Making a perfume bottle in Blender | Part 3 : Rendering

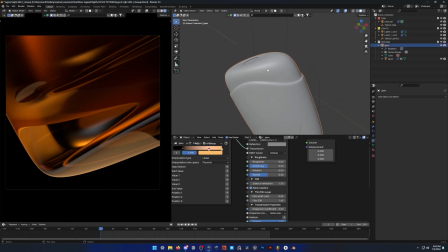731s
So yeah, I deleted all the parts of the perfume I didn't need, just kept the glass and the liquid.
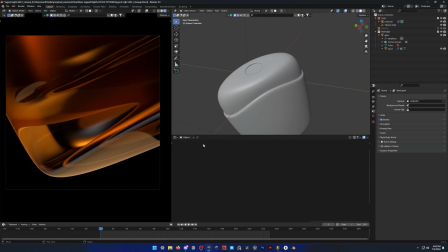738s
So as for the lights, this is the first one where I am using an HDRI to get those really cool reflections.
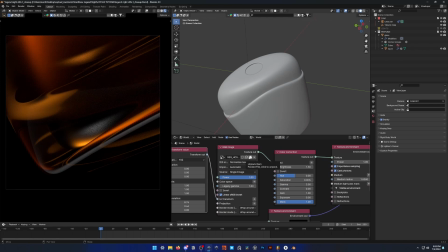747s
Now you do want to make sure you use an HDRI that has, I'd say, lots of small shapes kind of separated, right? You don't want like a studio HDRI where you have one big backdrop of light.
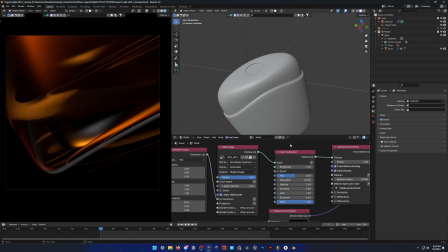763s
So you want lots of small shapes, and you want them to be quite smoothed out. Otherwise, you're going to get pretty harsh reflections on your glass. So yeah, I'm using one from Grayscale Gorilla Premium.
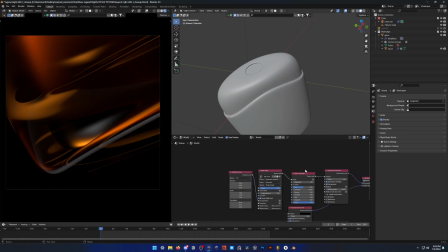779s
I think it's called Premium. That I got with the Octane Black Friday bundle. But you can make it yourself pretty easily. Just go to Photoshop and make a bunch of circles and ellipses, and then blur them out. And yeah. So that's giving me my main kind of lighting and reflections on here.
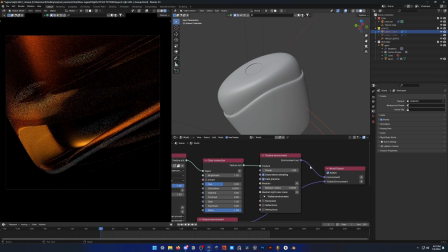798s
And as for the lights, I've got one, let's have a look here, just to the side here to fill it in a bit more. And the other one is coming from underneath to kind of make the bottle stand out from the background a little bit more. And for this one,
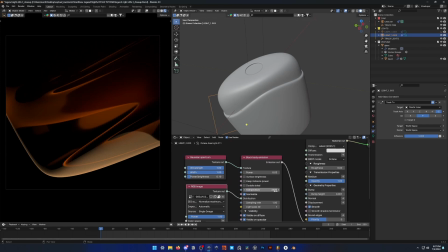821s
I turned down the temperature to 3500. Otherwise, at base it was way too white, and yeah, I just thought it looked better like this.
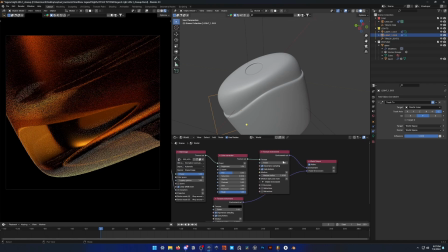831s
So yeah, that is my render. And this setup is really cool because I think it's pretty easy to
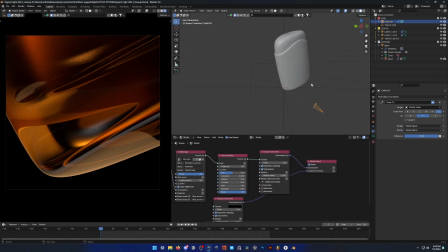839s
get really interesting shapes just by, you can move the camera around.
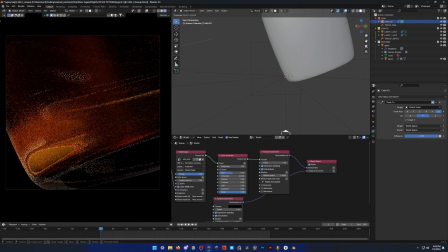844s
If I move it from the 3D cursor and just double tap R, then move it around, you can see the way the light interacts with the reflections.
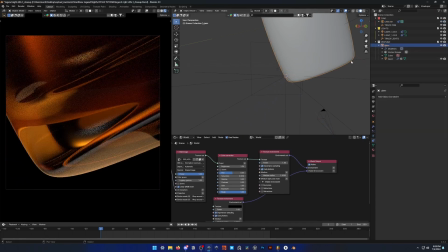852s
It's really cool. And I can also select my glass and liquid here, just move those around.
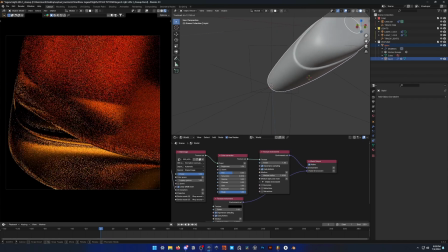862s
So yeah, you can get really interesting kind of abstract shapes and stuff like that.
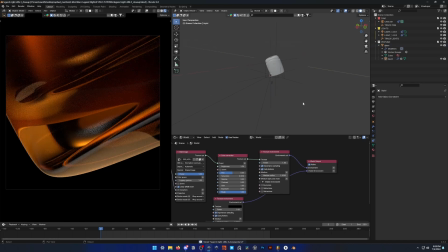869s
So yeah, that was the third render. Hope you guys enjoyed this tutorial. If you have any questions or anything, drop a comment. And I will be back hopefully soon with more tutorials. I think more modeling stuff,
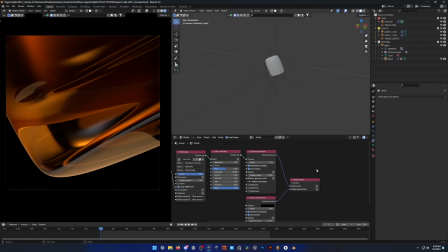886s
maybe, because as for like rendering and making my scenes, I'm trying to switch over to Houdini and maybe Redshift. And yeah, I'm not good enough to make tutorials on that yet, but yeah, I'll try to keep putting out Blender stuff for you guys,
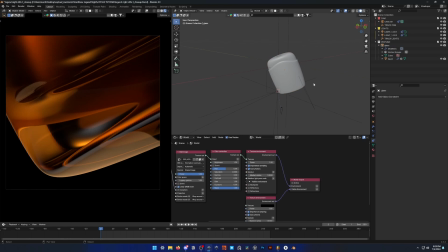903s
and let me know if there's anything you want to see. Alright, thanks again for watching, and see you next time. Bye.